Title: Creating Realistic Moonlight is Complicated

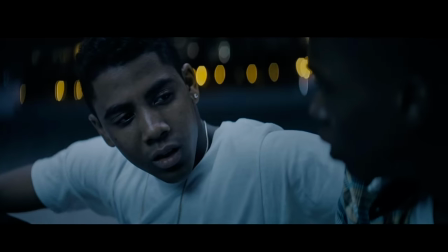Moonlight. Uh, not the movie. I mean, light from the moon.
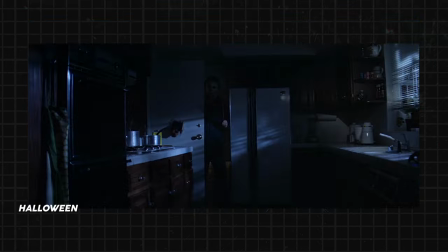Moonlight is something filmmakers have been lighting their scenes with forever. Except, moonlight in movies is never real.
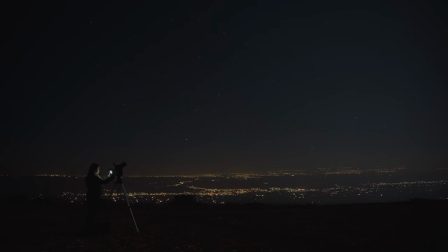Light from the moon is not nearly bright enough to be visible to most cameras. So filmmakers make fake moonlight with big lights, and it's generally accepted as moonlight.
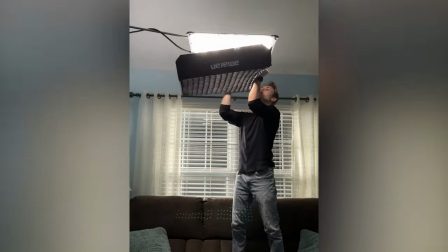If you've ever tried it yourself, though, it's not that easy to get right. I've had a lot of struggles nailing that perfect moonlight look.
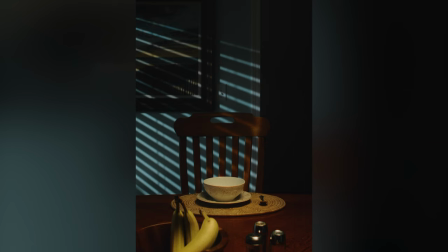Often it just looks like there's a streetlight outside. I've wondered why it's so hard to get moonlight right.
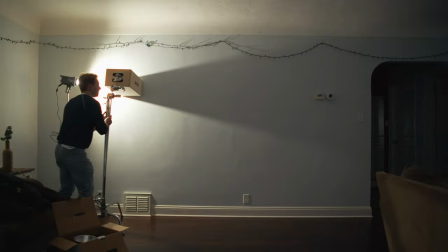Turns out there's actually a lot of science that goes into why moonlight looks the way it does, and it's probably more complicated than you think. So come with me to learn how to make perfect moonlight. Let's start by saying there isn't any one right way.
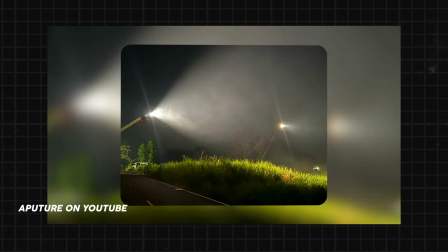Every DP or gaffer will have their own moonlight recipe. And sometimes they'll just shoot it during the day and color grade it to look like night. So we'll be exploring a few different moonlight looks.
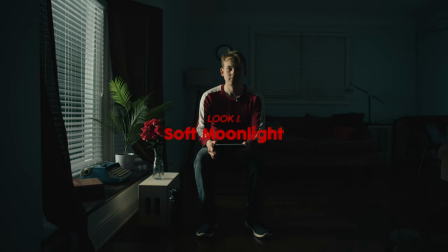Our first look is with soft moonlight. We're adding this shower curtain in front of our light to soften it. After all, moonlight is soft, right? Wrong. Let's start by defining soft and hard light.
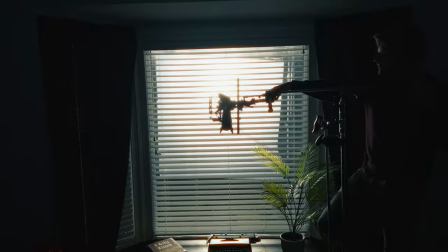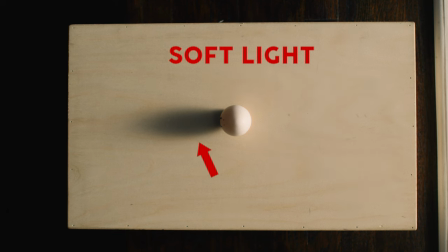This is soft light. You can tell by how diffused the egg's shadow is and by the slow fall off of light on this side of the egg.
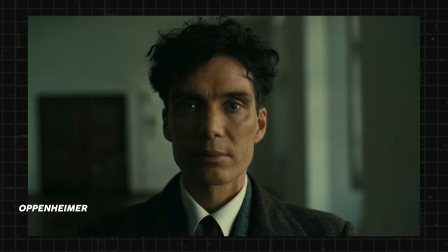Don't ask me why I'm using an egg. Soft light is more flattering on faces and used very often in film. Right now I'm being lit with soft light.
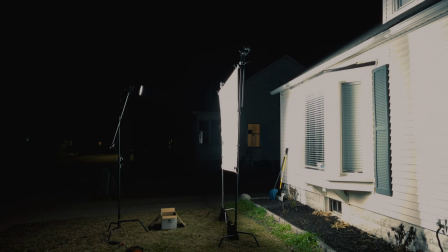You create soft light by making your light source larger, which by adding a shower curtain in front of our light, we're effectively making our light source the size of the shower curtain.
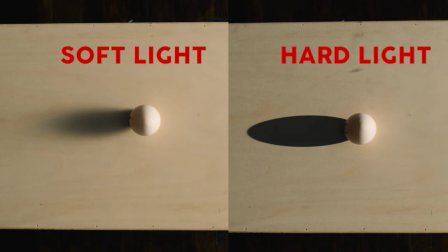Alternatively, this is hard light. Look at how crisp that shadow is. We're getting this because of how small our light source is now.
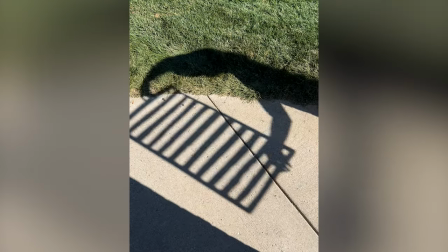This is the same quality of light as sunlight, since the sun is a small point of light in the sky. But you know what else is a small point of light in the sky? The moon. Now, we all know that the sun is larger than the moon.
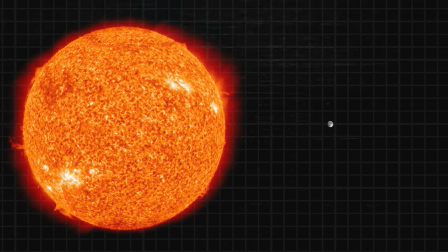Much, much larger. Like 400 times larger.
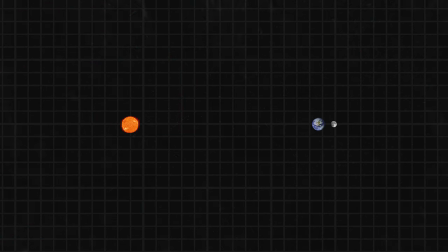But wouldn't you know it, the sun is almost 400 times further away.
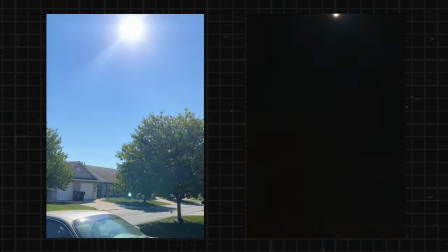390 to be exact, making the two very comparably sized in the sky from our perspective on Earth.
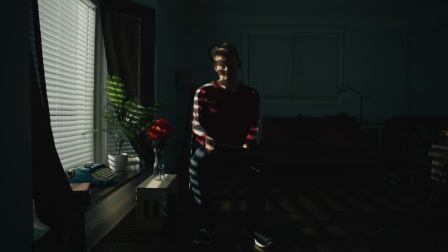Same light source size, same quality of light. So the moon is actually hard light, just like the sun.
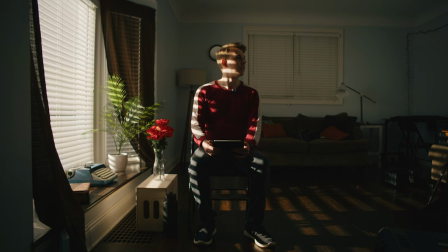You can even see if we brightened our light up a little bit and warmed it up in post, this looks more like sunlight.
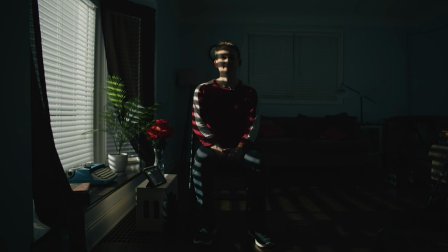Not quite, for reasons I'll get to in another video. So that's it. No, not even close.
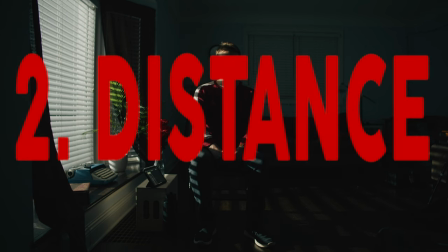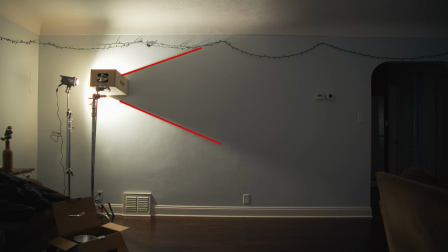Speaking of close, the closer a light is to an object, the more light that object blocks, creating a larger shadow.
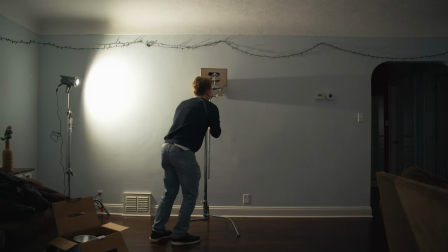As we move the box away from the light, the shadow becomes smaller. You can tell by the angle of the shadow and how the edges of the shadow become more parallel.
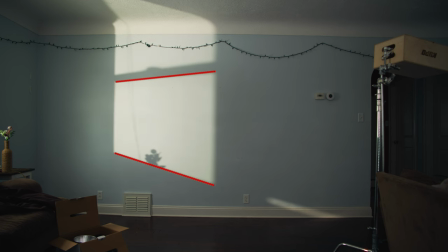Invert this for a window. Now the area the light hits creates our angle. We can especially see what's happening when we bring down the blinds. See how the shadows of the blinds sort of fan out? Because the sun and the moon are so far away, they create something called directional light.
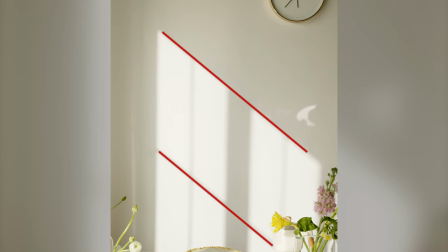They create perfectly parallel shadows.
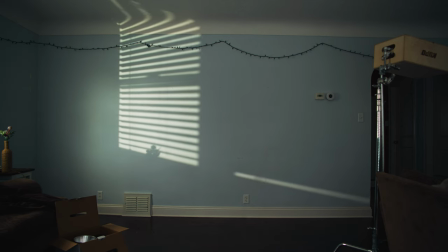So the further from the window we bring our light, the more directional the light will be, and the more parallel our shadows.
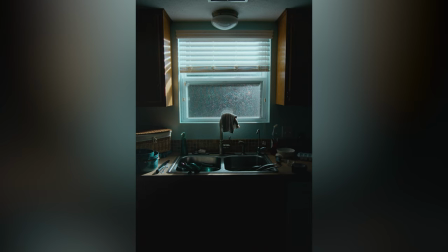This is why we're getting something that looks more like there's a streetlight outside rather than the moon. Even if you didn't know about directional light, we can still all intuitively pick up on the difference.
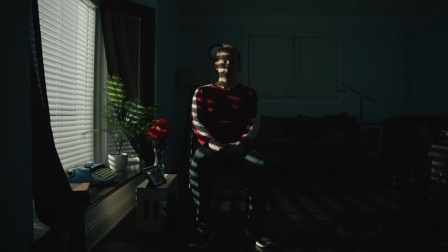But wait. With this shot, how can we tell how directional the light is without the light hitting the wall or anything other than the floor?
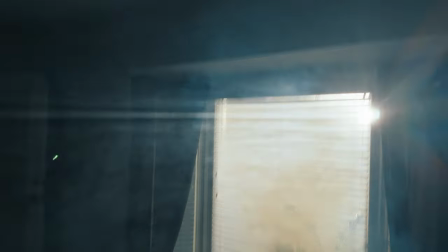With haze. Haze is basically just a bunch of tiny particles. Light bounces off those particles, which illuminates its path.